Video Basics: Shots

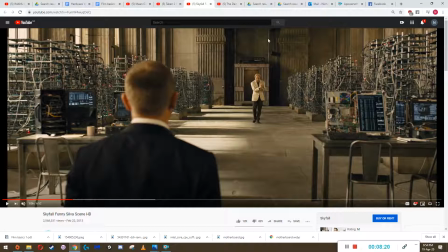A big wide shot would take into account would show the entire beach, the water, the sky, the seagulls, um, the trees. That's an example of when if you want to show people where the scene is happening,
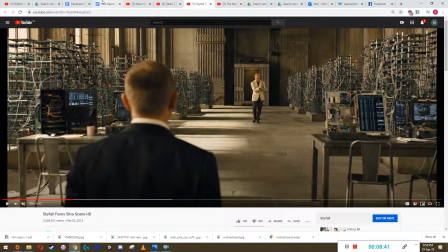then that would be where then you would use a wide shot. Okay, and fine.
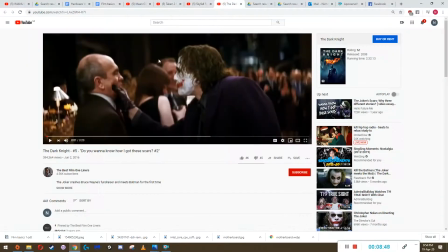This is rotating shot. You guys probably have seen this one. Um, oh whoops, oh whoopsies.
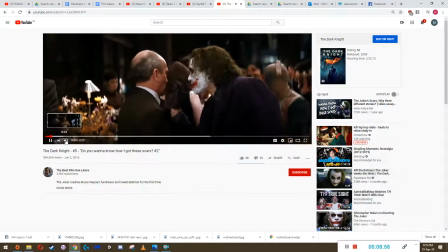Um, okay, so this is a rotating shot.
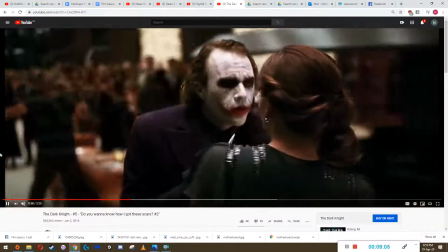It's just this, the camera is going round and round, and this one's really focused.
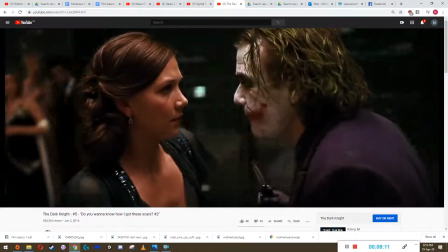It's got two characters in it, um, and it's focused on their expressions.
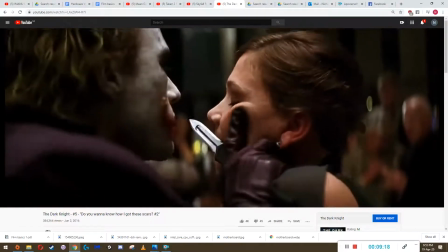But the rotation, the violence, yeah, the rotation is making the scene more intense.
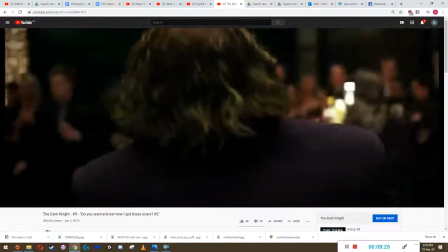It makes you feel like something is going to happen. You're anticipating some kind of violence.
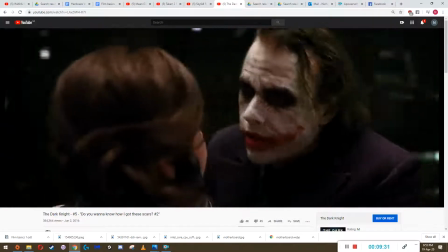Something's going to go wrong. It makes you feel like something is going to go wrong.
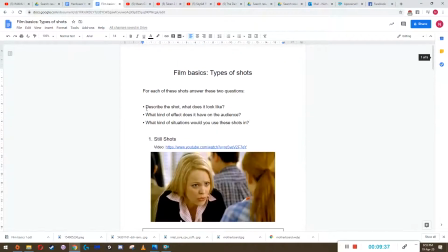So describe the shot. What does it look like?
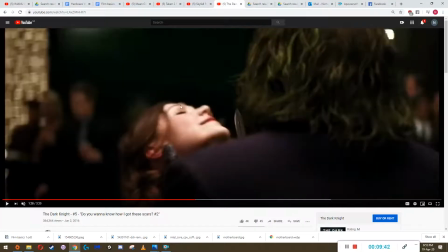Well, it's just there's two things in the middle in this scene, and the camera is rotating around them. So it's basically you have an object in the middle of the scene, and the camera is going around that object.
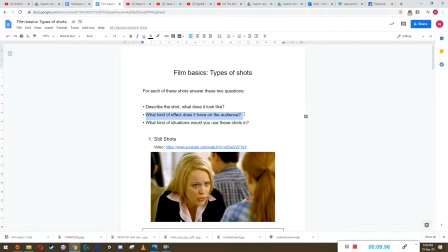What kind of effect does it have on the audience? It generally makes them feel like something bad is going to happen. It could, or they're anticipating something. What kind of situations would you use these shots in?
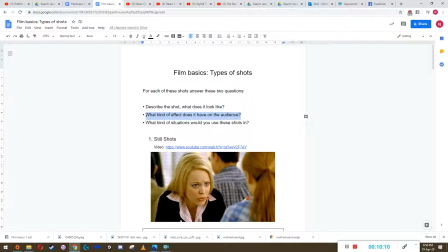Well, when you want the audience to feel like something's going to happen.
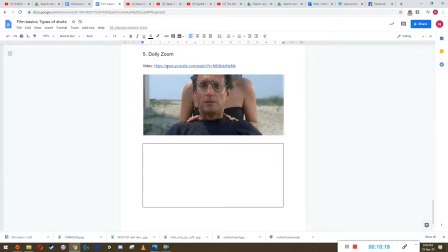And the dolly zoom. This is a really interesting one, and it's a strange looking.
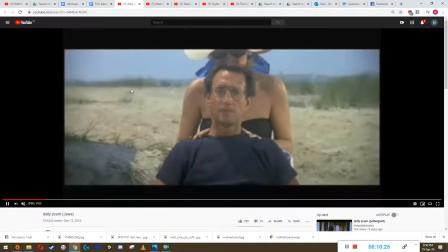Uh, yeah, it's right there. Again, it's kind of a weird one. It's not really clear what kind of emotions they're what kind of thing the filmmaker is making the person feel, the audience.
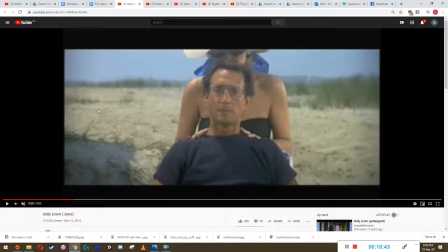Um, Sometimes, for example, in this one, it kind of makes you feel like something has gone really wrong yet again. This movie here is Jaws. This is a movie about a shark that kind of terrorizes.
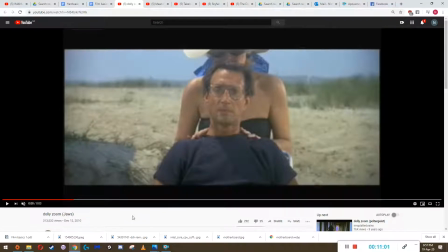He appears in a beach and he kind of people die, innocent people die. But this is the scene where the shark first appears, and at least from what I remember.
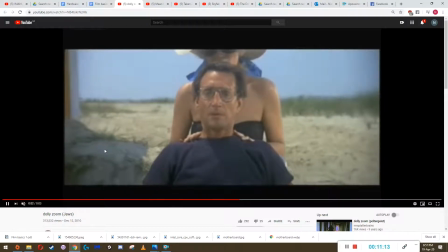And so like that scene is kind of showing his horror, his shock at seeing what's happening.
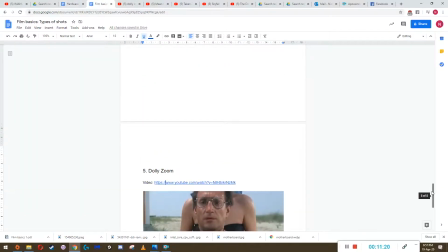So I think when it comes to the dolly zoom,
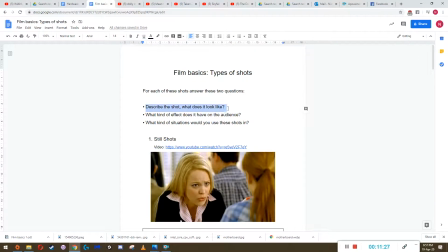uh, well, what's the dolly zoom? Well, the dolly zoom, what it looks like is that where is it here?
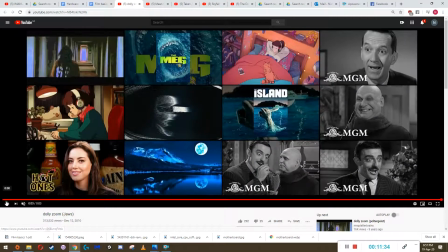The the background
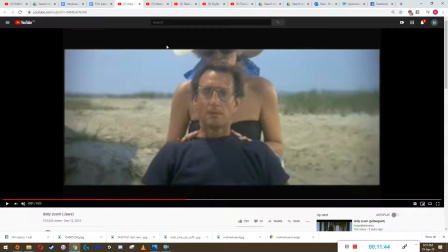is going is zooming out. It's disappearing into the distance, but the object that the camera is looking at is getting closer. You see that? So the background is moving away. Yeah, background's moving away, and then the object is getting closer.
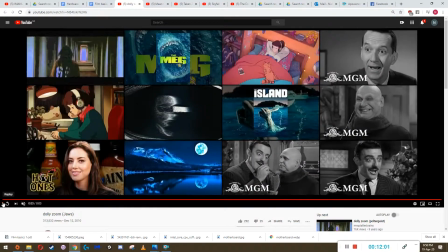Yeah. So,
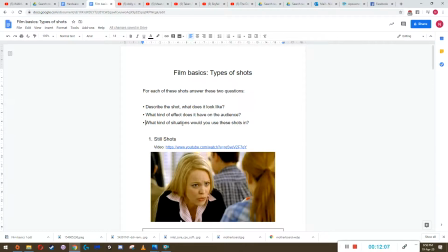what kind of effect and what kind of situations would you use this shot in?